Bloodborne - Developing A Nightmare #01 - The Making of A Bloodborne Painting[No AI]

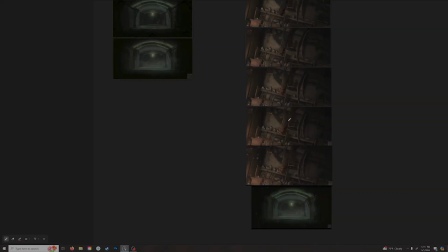[4:06]
I sort of have a finished painting right here and then right here,
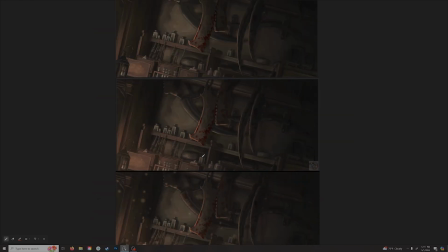[4:11]
but then sort of to give them sort of signs of life in a way,
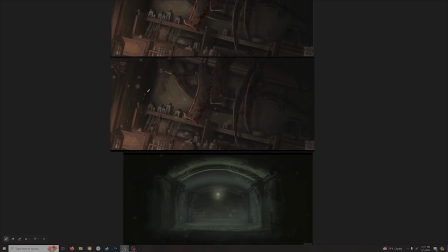[4:16]
almost like dust is being settled, or like the light is illuminating dust specks. I added all these little dots of dust,
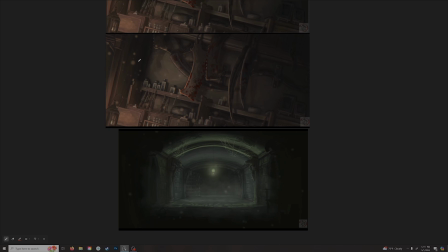[4:26]
and I plan to animate them and have them be moving around for the final project.
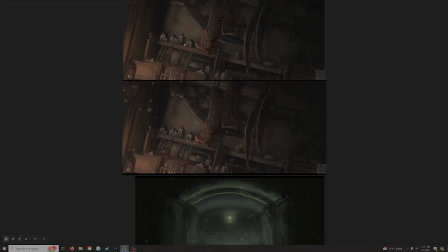[4:32]
But right now, just so I could kind of tell for myself, almost as a reminder, like, hey, I want to have signs of life. I want to have it look like someone's been in this room. The dust is picked up and stuff like that.
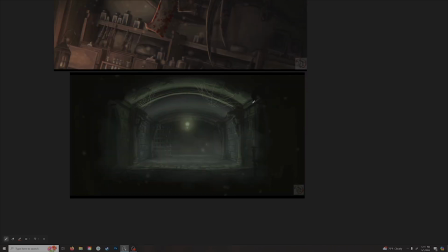[4:44]
You don't want it to be a sterile place where it feels like no one's actually ever lived here or been in here.
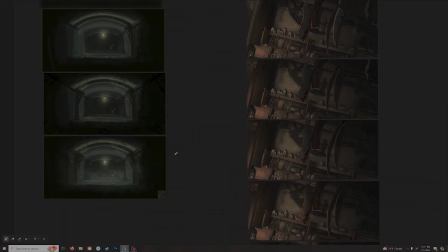[4:52]
Even if the paintings themselves, I am quite happy with how they turned out, and I feel like they're quite nice.
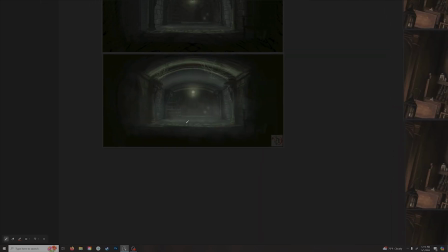[4:58]
And then another thing I added to the dungeon specifically is I have lots of bits of fog
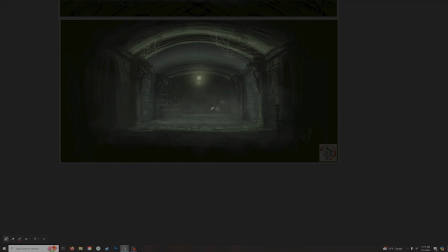[5:02]
and things like that that I'm planning to animate and have them move around a bit.
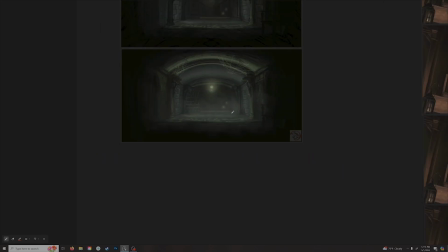[5:07]
I might even have the lanterns here flicker, or the wheelchair guy down here, I might have his light flickering a bit.
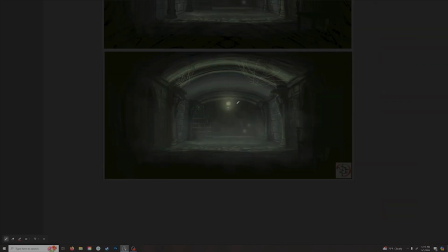[5:15]
But the main thing is, you know, providing that sort of rich atmosphere through a painting, trying to, you know, somewhat capture the atmosphere of the games.
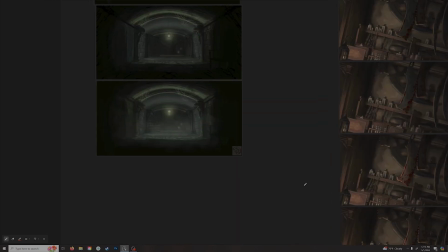[5:25]
And actually, so something to is kind of funny is with the weapons workshop, I think this took me around
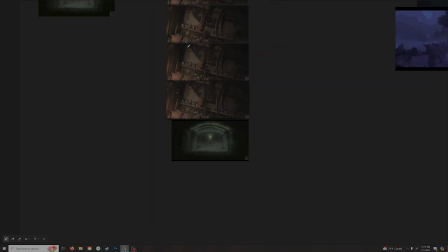[5:36]
18 hours to paint. That's not including going into the game and getting screenshots and things like that, but I think it was 18 hours to paint this.
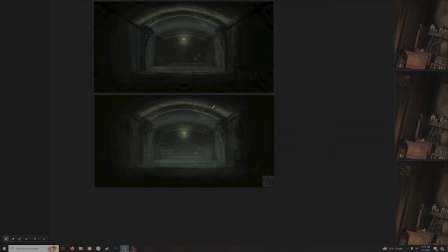[5:47]
This, for the dungeon, I didn't want it to take as long as that,
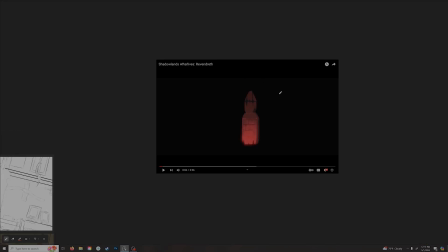[5:52]
and so I was, which I'll get into this later, but I was very inspired in general by the World of Warcraft.
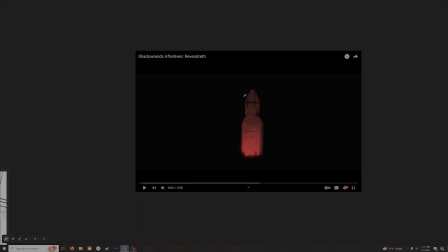[5:59]
They have a lot of like shorts, like animated shorts almost, that they come out with.
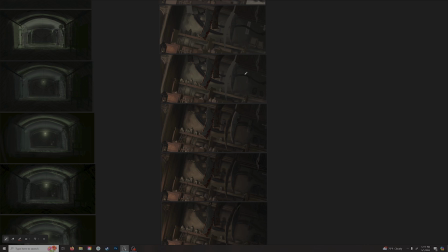[6:04]
We're kind of the same thing. They just get a few artists to make some very nice paintings, and then they animate small sections of them and tell a story.
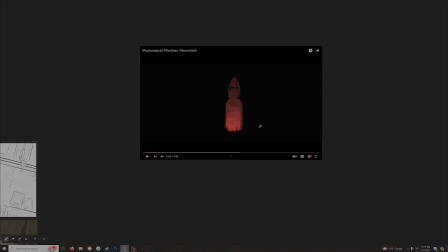[6:13]
And there was a frame in the Shadowlands Revendreth video where there's a dungeon.
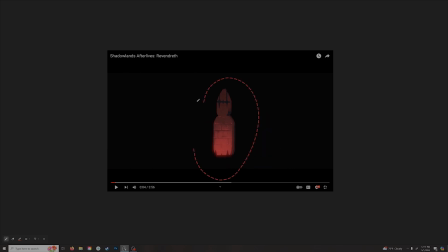[6:22]
There's like a orc or something like that being held in a dungeon, and you can see the whole, most of the canvas is completely dark, and then there's just one section where all the emphasis is placed where the light is.
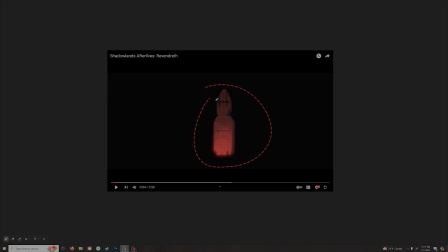[6:36]
I not only just really like this artistically, but I thought, hey, you know, be a bit lazy.
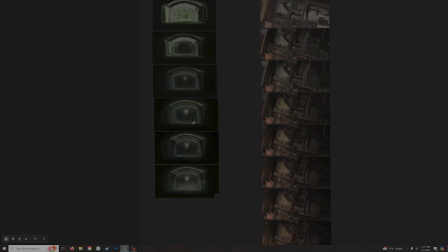[6:43]
I can get away with not rendering, you know,
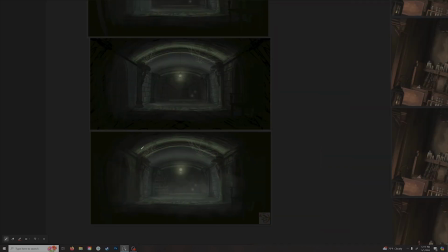[6:46]
that much of the dungeon because it's pretty dark down there if I just highlight one section, if I just highlight the middle.
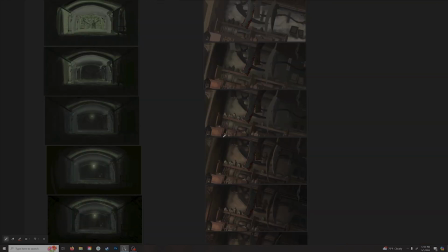[6:53]
As you can see, I ended up going into a lot more detail than they did here.
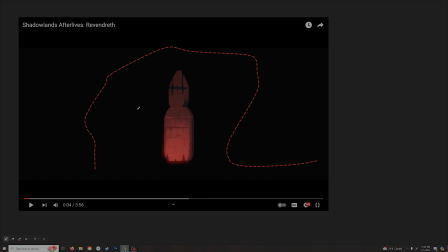[7:00]
Like, genuinely, this was my goal, is to have mostly completely black, no render,
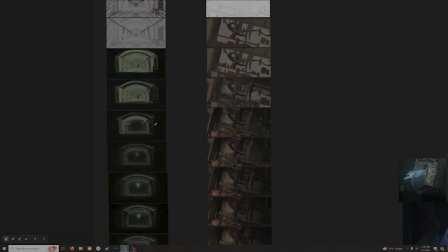[7:07]
nothing rendered, and then have just a bit of the main part, the painted part, you know, be emphasized.
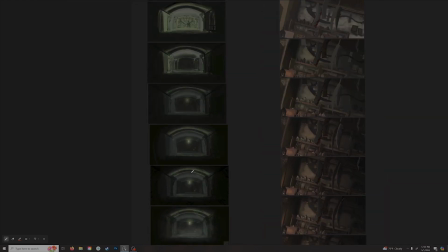[7:15]
I tried to respect that, but as you can see, as I went along, I couldn't help but over render things.
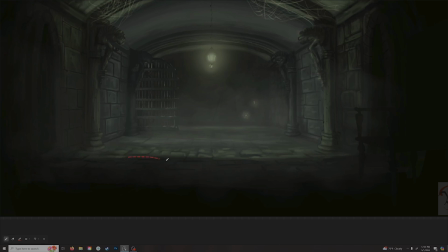[7:23]
Like originally, I didn't even want, you know, the floor here. You can see small sections of stone hinted at, even as we get farther out here. Originally, I just wanted it to be here. Same thing as the stonework.
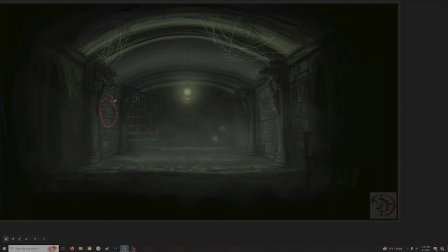[7:36]
You'll see, I went into more detail than I originally planned, but I'm still happy with how it turned out.
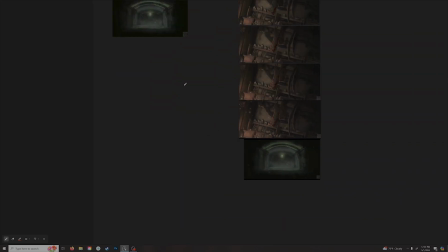[7:46]
And actually, another comparison is, if you can see here,
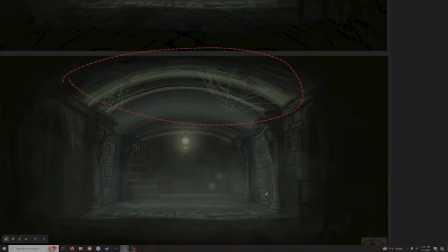[7:51]
you pay attention to the ceiling, you'll see it's not as, I would say, rendered. It's not as specified as the stonework here, and in the brickwork here, there's more defined lines.
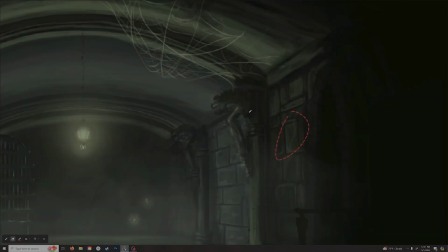[8:04]
There's a little more detail.